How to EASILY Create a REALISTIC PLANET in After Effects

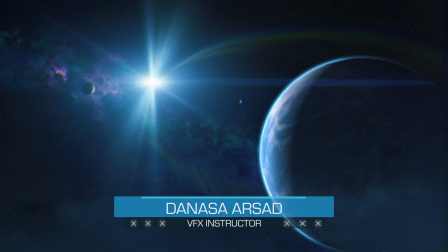(0:00)
Hello everyone, Danasa here with ActionVFX. In this tutorial, I'm going to show you how to composite this space scene very easily in Adobe After Effects. We will be using ActionVFX elements from our new space category,
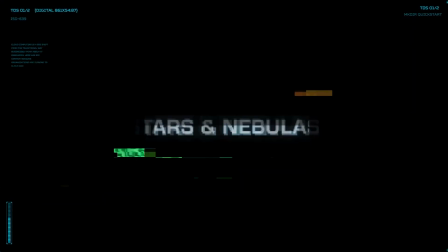(0:13)
especially our Sci-Fi Planets collection and Stars and Nebulae's collection. You can purchase this on our website at actionvfx.com. Especially now from September 12th to September 14th, we are having our end of summer sale,
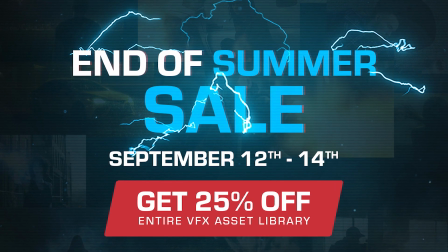(0:26)
where you can purchase everything in our library for 25 off more info about this on the description below anyway without
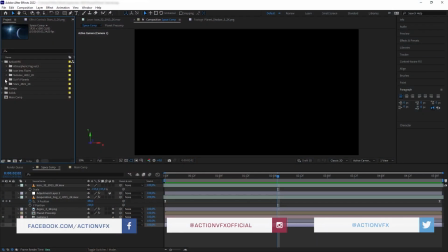(0:33)
further ado let's get started okay so our space elements are very easy to use it's pretty much
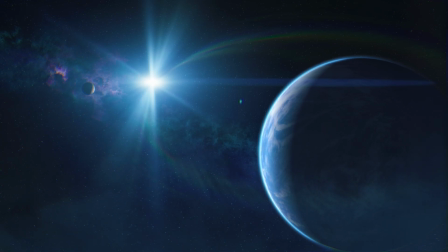(0:40)
just a simple drag and drop process to create the scene that i have here all i used are the star field background from our stars and
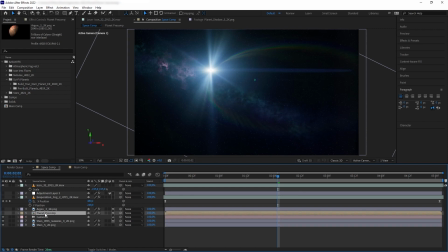(0:49)
nebula collections and then a lens flare that works as the sun from our icon lens flare collection and then of course the planet from our sci-fi planets collection now for the planet itself you can just drop in one of
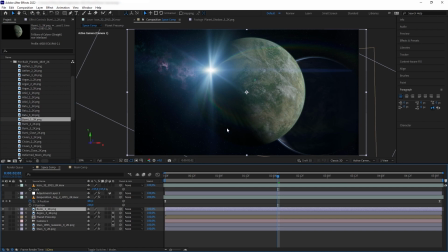(1:03)
our pre-made planets into your scene simple or you can design your
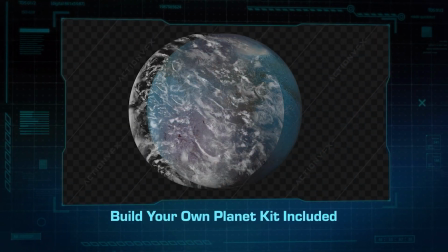(1:07)
own planet by mixing and matching the different separate elements that we provided
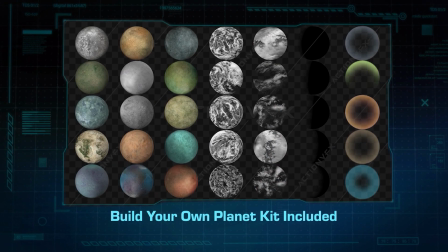(1:12)
on the build your own planet kit in the collection so we already have our
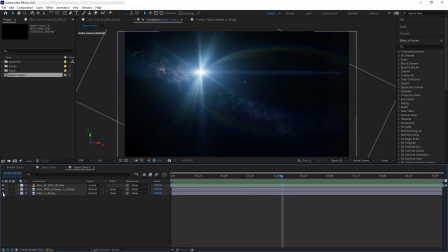(1:17)
main environment composition here we have background stars and then the sun and I want to put the planet on the right side here so
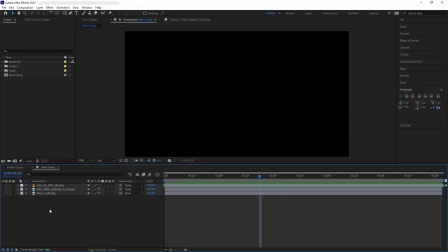(1:26)
let's build our planet first let's create a new composition and make it square
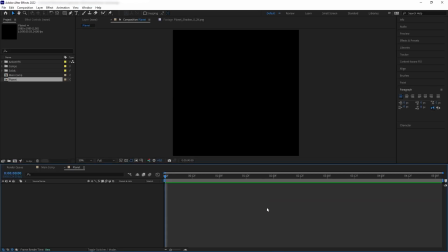(1:31)
and then we're going to add our first element which is the base of the planet so let's go to our base planet selections on our build our own planet
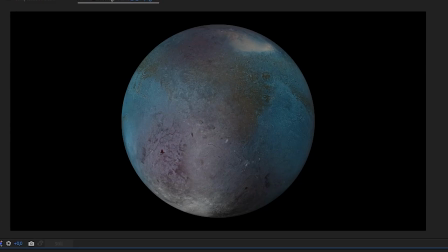(1:41)
folder and i want to pick this one right here i want to create a
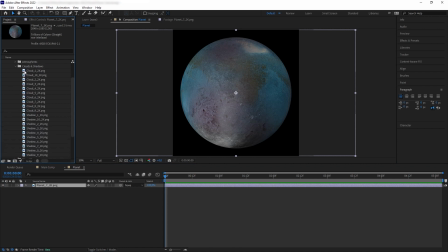(1:45)
blue ice planet next let's add some cloud layer on top of it so here we have different choices for the clouds and each cloud has
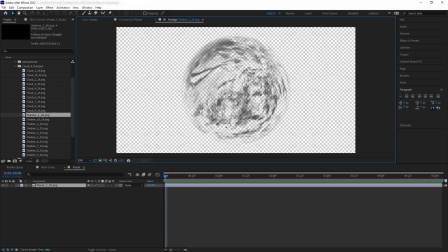(1:54)
their own corresponding shadow layers so for example if i want to use cloud
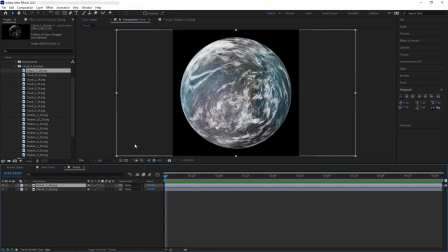(1:59)
number one here on our planet i want to make sure to add its matching shadow layer and slip it in between and there we go you can see how the shadow added that extra depth to the planet next we want to add the atmosphere hovering on our planet here we have different
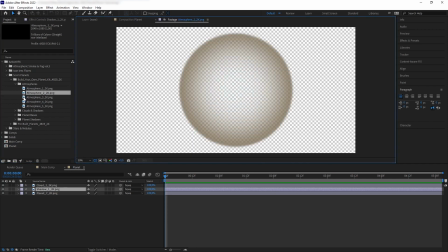(2:18)
choices of course but i'm going to pick this one where it sort of highlights on
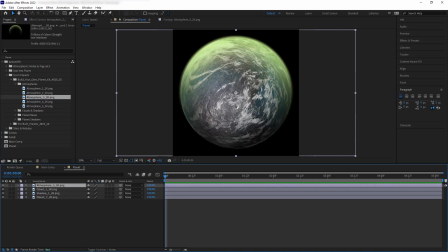(2:23)
one side and then since this planet will be shined from the left side so
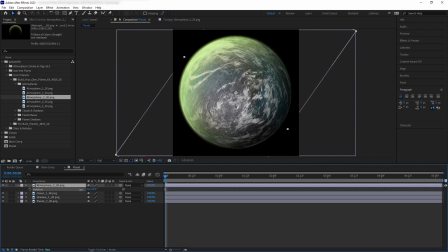(2:28)
let's rotate our atmosphere towards the direction of the sun next let's add hue and saturation and let's change the hue color until it looks blue to match with our planet. And then I want to make the atmosphere blend better with the shot.
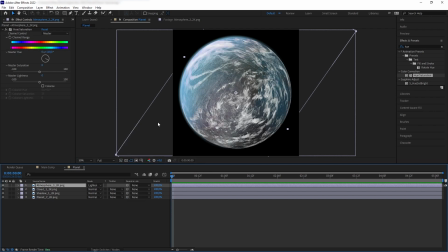(2:43)
I found changing the blending mode to lighten really helps a lot, but you can use other blending modes as well according to your liking. Next, I want to add the shadow of the planet. We have different option here for different faces of the planet.
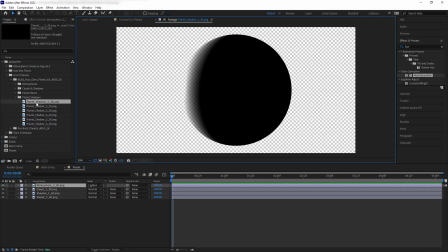(2:56)
I'm going to pick this one when the shadow is eclipsing our planet.